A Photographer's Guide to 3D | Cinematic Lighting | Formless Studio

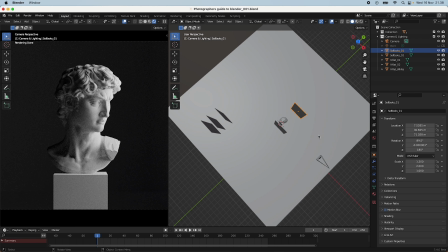12:23 And normally I would have this light a bit more, like, should we say, I'll just show you,
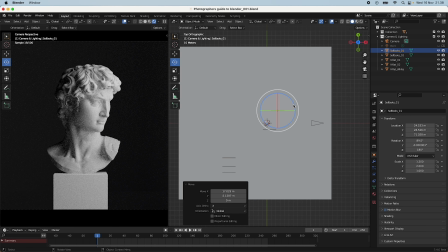12:32 a bit more on the front and then rotate it like on an angle, right, like right here.
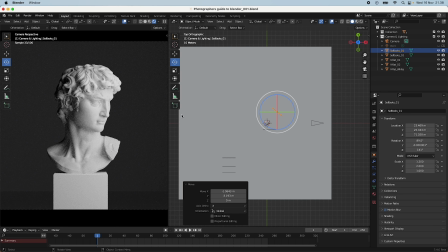12:40 But as you can see, our character is turning his head to the side, so this will just completely light up his head, actually making it more of a like a beauty lighting for like more female style sort of photography and lighting.
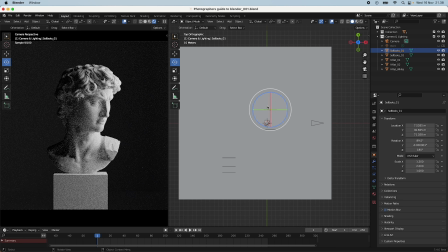12:59 But as his side, we need to play around, moving a bit back, so we only get like the shadow on where we want it, and get the triangle under his eyes to creating the Rembrandt lighting.
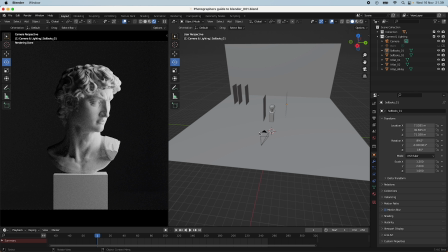13:15 And this is the most typical portrait light. So yeah, let's move on.
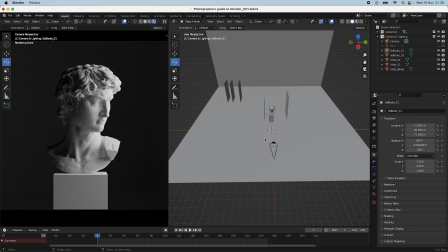13:20 So the next light setup that I have is like a more traditional cinematic lighting, which is a top and a back lighting.
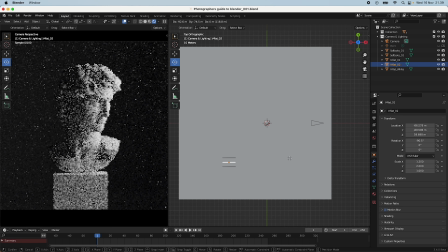13:28 So I will just remove the V-flat, and I will, just for the sake of it, I
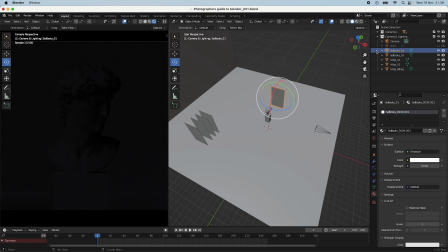13:39 will turn the emission down. I will take this one.
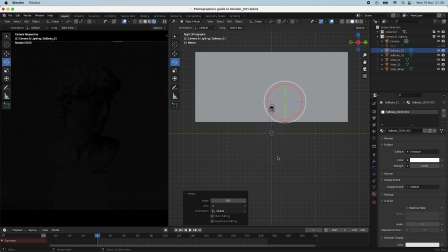13:46 We'll first create the top lighting. I will rotate it 90 degrees and move it up above,
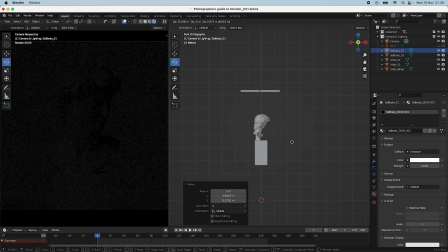13:54 and like more just above our subject here.
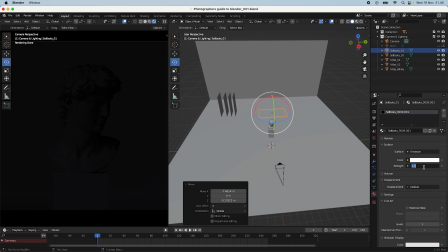14:00 So this is just the top lighting, and this will also create a really nice effect when I turn this on.
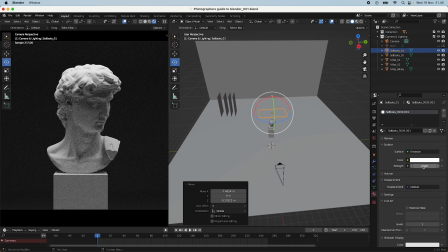14:07 So as you can see, this is like also a bit dramatic in another kind of way. Just to annotate it here again, we actually like the blue more.
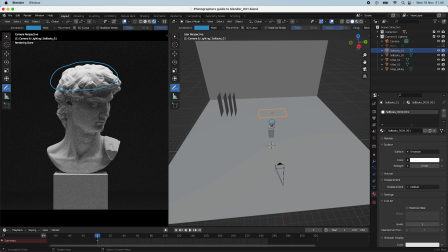14:20 Up here we have light from the top, which is also hitting his shoulders, but we get all of the face and the front of the face in shadow, which is also like a top lighting and also sort of like a
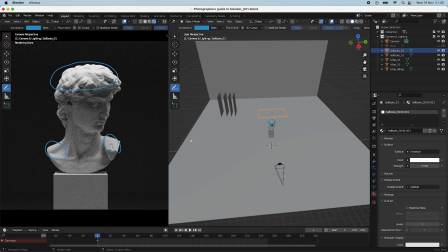14:36 backlighting. What you really want to achieve for cinematic results is that where your camera is, on the camera side, there needs to be shadow first and then light. And this means that you will actually have a lot more shadow in your scene than you think,
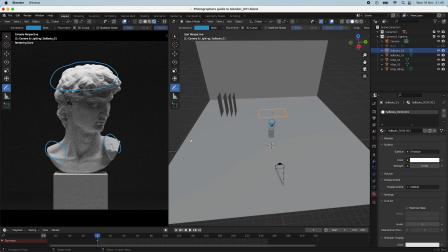14:53 but this will just create a much more interesting and dramatic image. So here we have in the front the face in shadow, and we have his top of his head and the shoulders in light. And this is a really beautiful light that is also like replicating
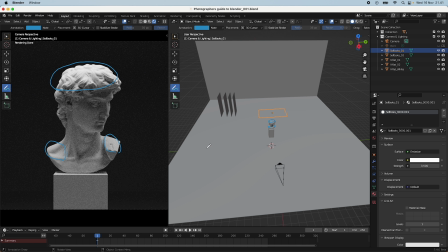15:13 like lighting from a window up top, or anything else.
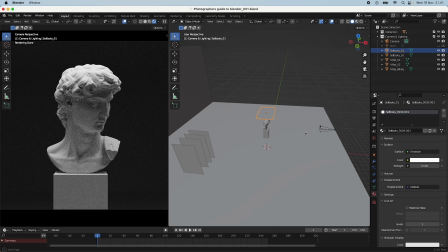15:20 Let me just remove this. And for the backlighting, it's a bit different.
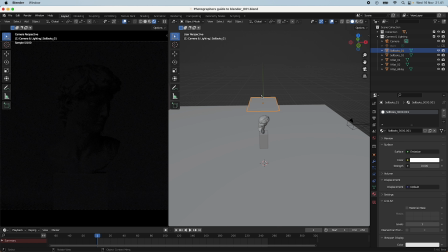15:28 I will turn this off again. I will rotate it 90 degrees again, and rotate it 90 degrees again,
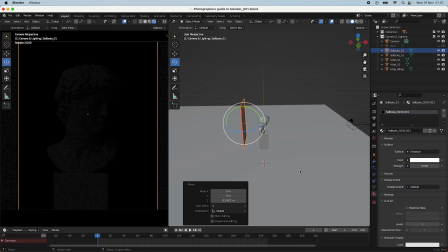15:41 and then move it behind our character, move it down, and then actually want to fill out the frame with it.
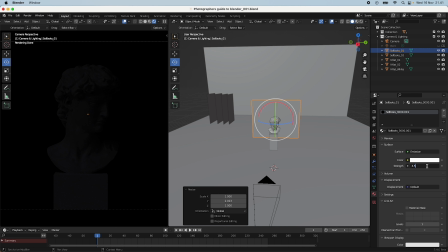15:52 And when I turn this one on, it will create an entirely different result.
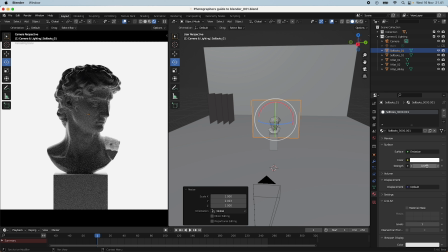15:56 So this result is also really nice, and something that's, like a silhouette light. And what this is showing is also a cinematic and dramatic lighting. Right on the edge of our character here, David, you can see that there is light emitted.
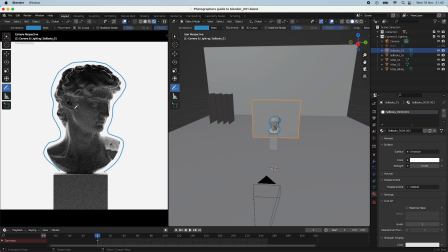16:17 We still have the front of David in the shadow, and this is also something that we want and we think is beautiful and cinematic. It's not often that you use this light, but I can think of a few ways that this can be used.
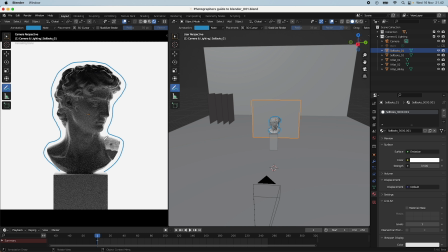16:33 Also for like creating entirely white backdrops, and then put in a light for like a product render, or
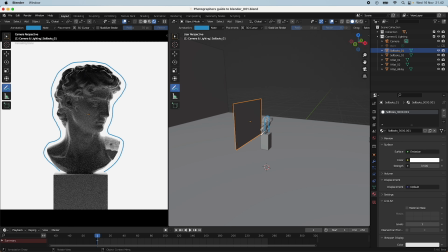16:44 it can be useful to use these planes as background with the missions to create like light from the back.
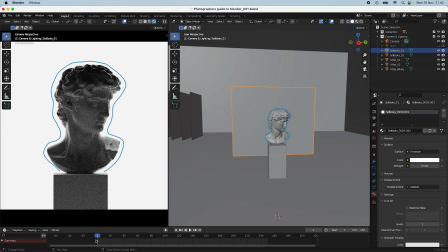16:53 But this is like the backlight, so to speak.
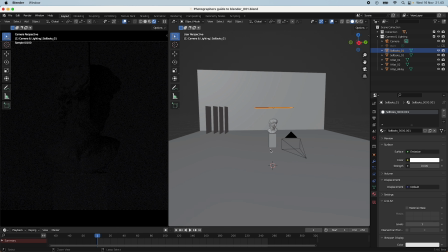17:02 Here, let me just go back here just to get the top lighting again.
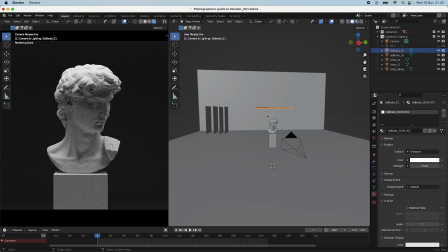17:07 So this is a really nice and interesting lighting setup, the top and the back.
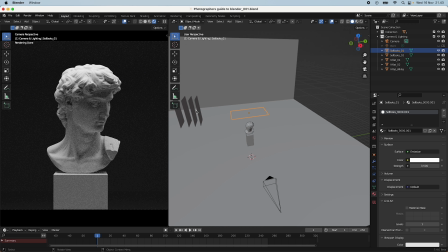17:15 For our third installment in lighting, we're going even more complex,
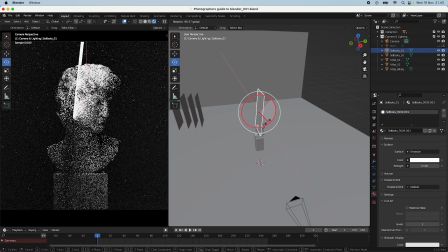17:21 and I just want to show you what this is for a type of lighting.
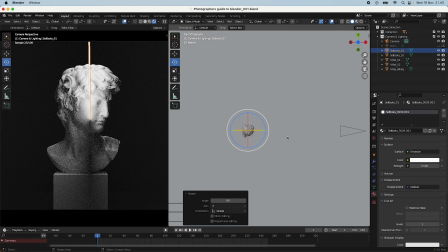17:26 So I will go back to what I had before with like the
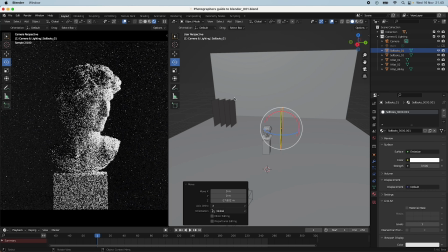17:35 Rembrandt lighting here. Let me just see here.
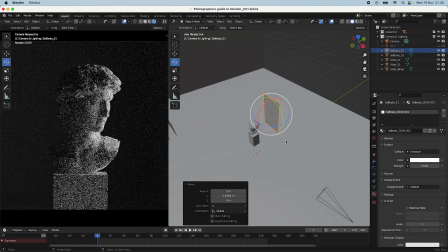17:41 I think, and you need to figure around with this yourself just to know. It all depends on the scene and the subject.
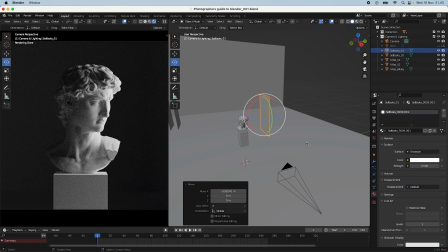17:51 Something else that I want to talk about is something that is known as the inverse square law, and it's quite a hard
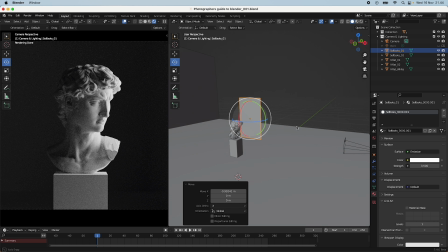18:00 subject to understand, but it actually matters what size your
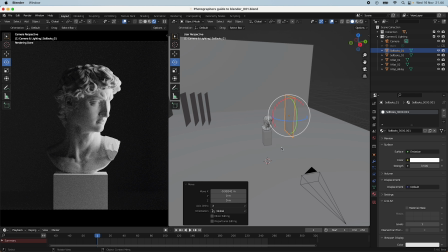18:07 light source is in relation to the subject. And this might seem obvious, but you can see we have a strength now here at 3.5,
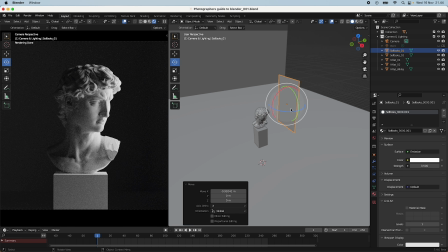18:15 and it actually means that the larger the light source is compared to the subject, the softer the light will be. So right now we actually have quite a nice and soft transition from the light path to the dark path,
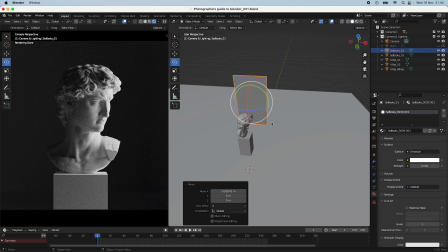18:34 and this is all because the size of this light source is relatively large, not that much,
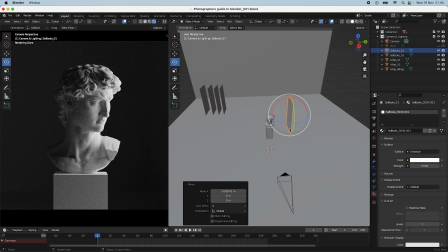18:43 but relative to the subject and close. So just to illustrate, when I move this one back,
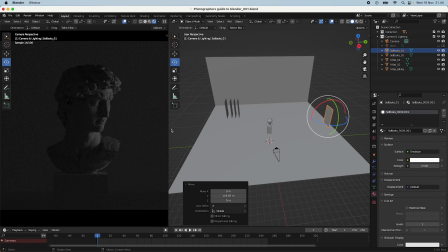18:52 we have of course we get a lot less light, but but it stays the same size, but it's just more moved away. If we then think about that we need to add more light, we can do that. Let's just say 50, a lot more light.
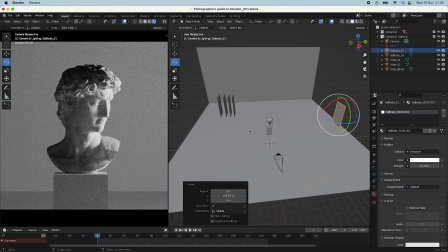19:11 This will create a kind of a different image, because we have strength that is there relative to what we have before. Our lightest part is just as light as it was before,
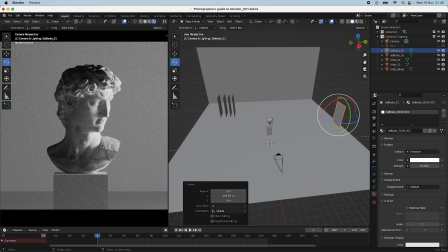19:26 but our shadow sides are much darker, and this image is much more dramatic in some ways. It actually looks quite nice, I think,
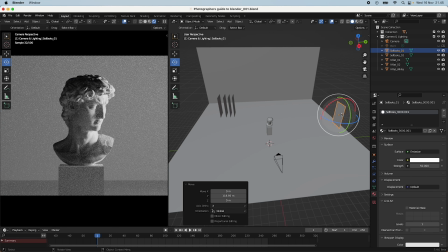19:35 but it's because the plane and the light source is not large in relation to our subject.
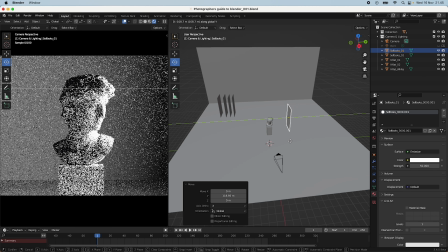19:44 So we to have that like beautiful and
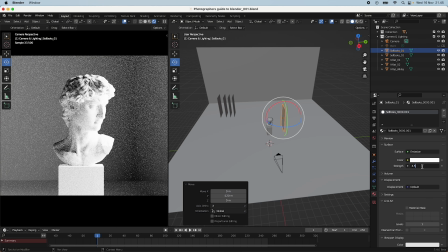19:50 soft lighting, we need to have it closer, but then turn down the kind of light that we have.
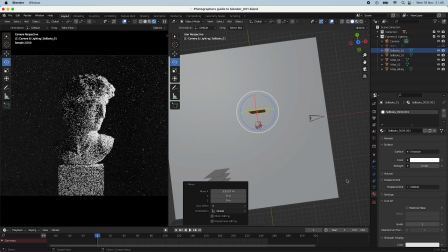19:59 So yeah, so let's just go back.
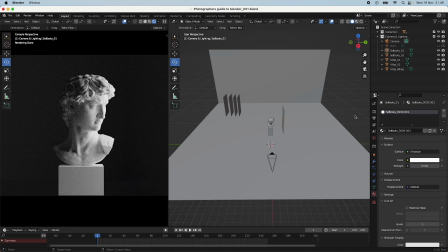20:01 So it's just something that you need to think about, and you can, check this out a lot of other places as well.
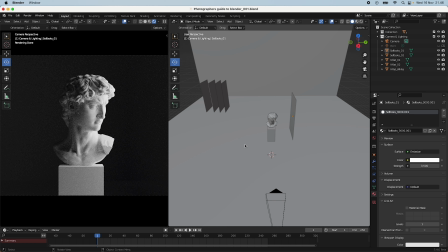20:09 But yeah, for now, let's end this tutorial with our last light setup.
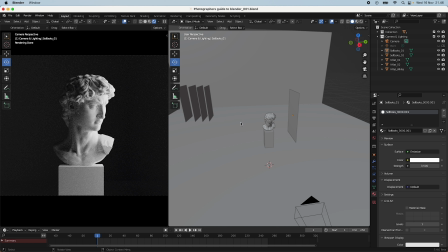20:16 So I talked about having like a dynamic image is when you have like shadow, light, shadow, light, shadow, light.
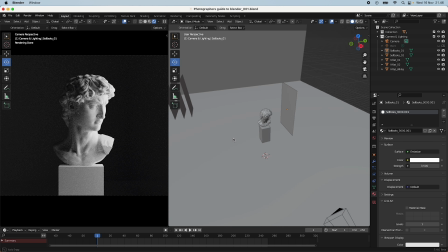20:23 So how much can we do this with this scene?
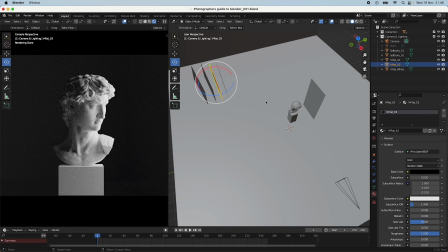20:27 So if we take for example, our black flat right here and move it up here,
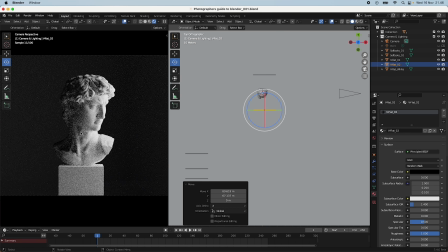20:34 we will get more shadow on this side, of course, as we talked about before.